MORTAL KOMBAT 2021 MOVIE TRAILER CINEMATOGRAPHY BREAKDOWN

Hello friends, I'm glad to welcome you on OPERPOST channel. My name is Alexey Andreev and I am a cinematographer and DOP. You can see the links to my works in the description of this video. Today I would like to make a cinematography breakdown of one interesting trailer that came out quite recently. This is a Mortal Kombat movie trailer. Actually, as a child, I was a fan of this franchise, film and the series of games. By the time a third part came out, I think I had already forgotten about the game, but the memories from childhood remained and some kind of nostalgia as well as desire to finally see a decent movie because what came out previously seemed quite creepy to me. A trailer of this new modern version was released just recently. Let's have a look and review it.
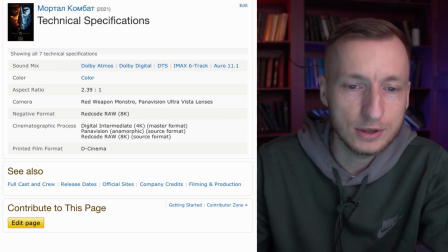[0:51]
Of course, I would like to start from the IMDb page of the film, where we can see that the film was shot with Red Weapon Monstro camera.
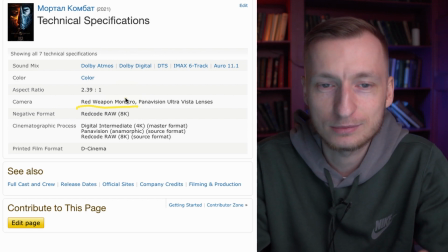[1:00]
I have only used it several times, shot quite a bit with it, maybe a couple of or 3 works, but I really like this camera, especially the image quality and its very low noise.
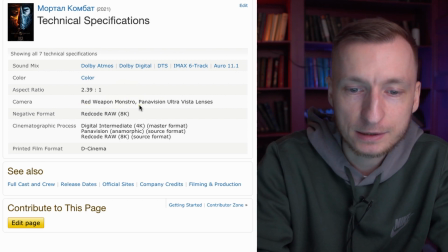[1:14]
The lenses that were used in this film are Panavision Ultra Vista.
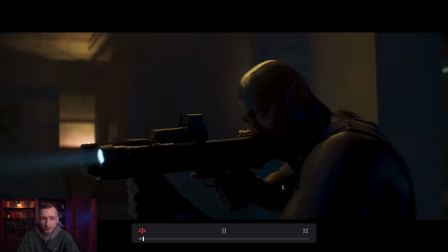[1:20]
Trailer starts with a night scene in which 2 key colors are used, blue and yellow.
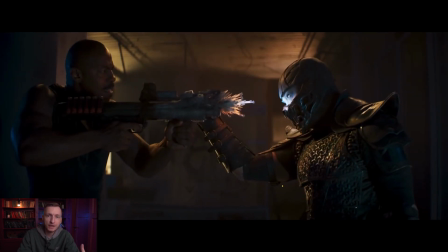[1:29]
We cannot be certain what these colors symbolize here, but it seems that opposition of the yellow Scorpion and the blue Sub-Zero is somehow emphasized here.
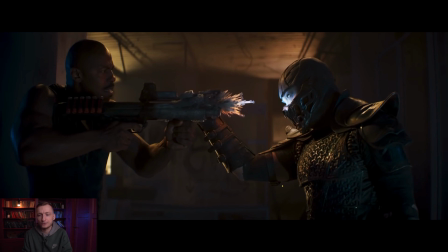[1:44]
I'm used to seeing Sub-Zero wearing blue clothes, but here he has absolutely no blue elements in his clothes. Still, the light helps us identify him. There are reflections of a blue light on the armor.
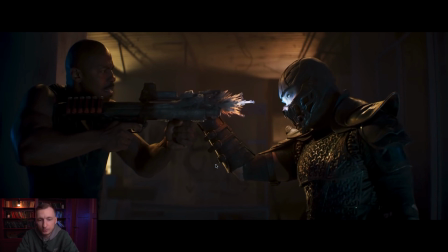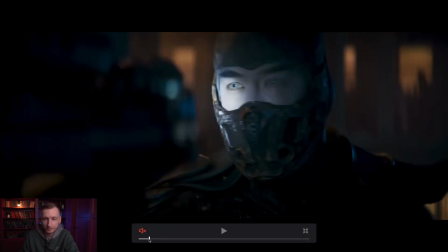[2:06]
On the other hand, it might be just a coincidence.
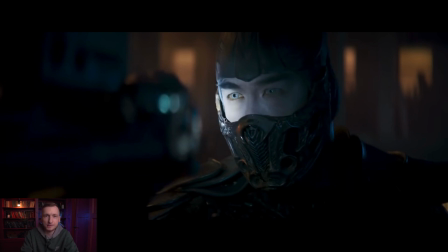[2:10]
So we see that he has some kind of blue reflections, but at the same time, the armor itself, his clothes do not have some kind of blue color.
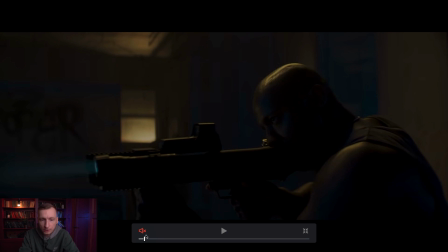[2:21]
In this scene, motivations for light are windows. We have yellow windows. And we have some kind of bluish filling in some reflections and shadows. There are also some blue windows.
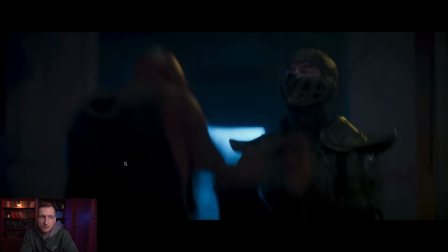[2:36]
If it was not Mortal Kombat, that might be absolutely unreasonable to have yellow light in some windows and blue light in other windows.
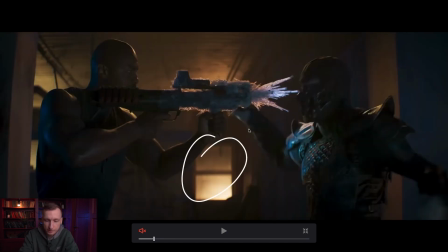[2:44]
Most likely it was filmed in some kind of pavilion. Some windows looked like there was some kind of street light shining from the bottom up, as if the characters were on the 2nd or a 3rd floor and some kind of source of light was located below. We can see some cool reflections on the ceiling from this light.
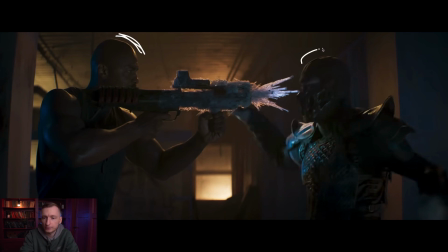[3:03]
At the same time, some kind of backlight is directed at our characters. The source of light may be hanging on the top, some kind of a stera or light mat. It could be attached to this pipe. It helps emphasize them so that they do not look like they have black skin and helps separate the armor from the black.
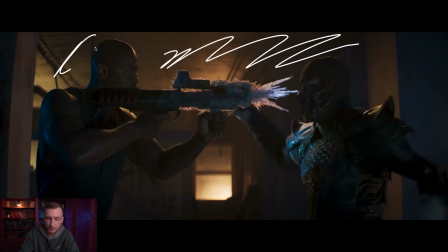[3:24]
At the same time, we see that the background is slightly in the smoke. The smoke softens the contrast slightly. In the foreground, black color is much darker than in the background. This is achieved using smoke. The color contrast remains here as well.
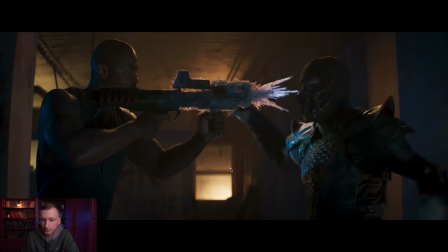[3:40]
This pillar is yellow, this pillar is cold, and due to this we obtain a color contrast in the frame.
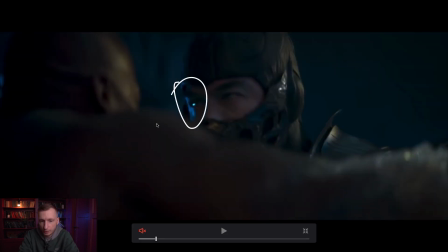[3:46]
Here we can also see how characters are emphasized.
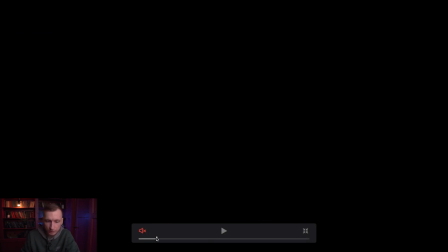[3:50]
Sub-Zero with a very bright blue light, while Jax has some kind of warm light despite the background behind him is blue.
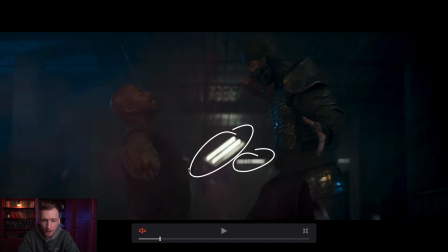[4:02]
In this scene, in the room, we see some kind of lamps, but they are not used as any kind of color motivation.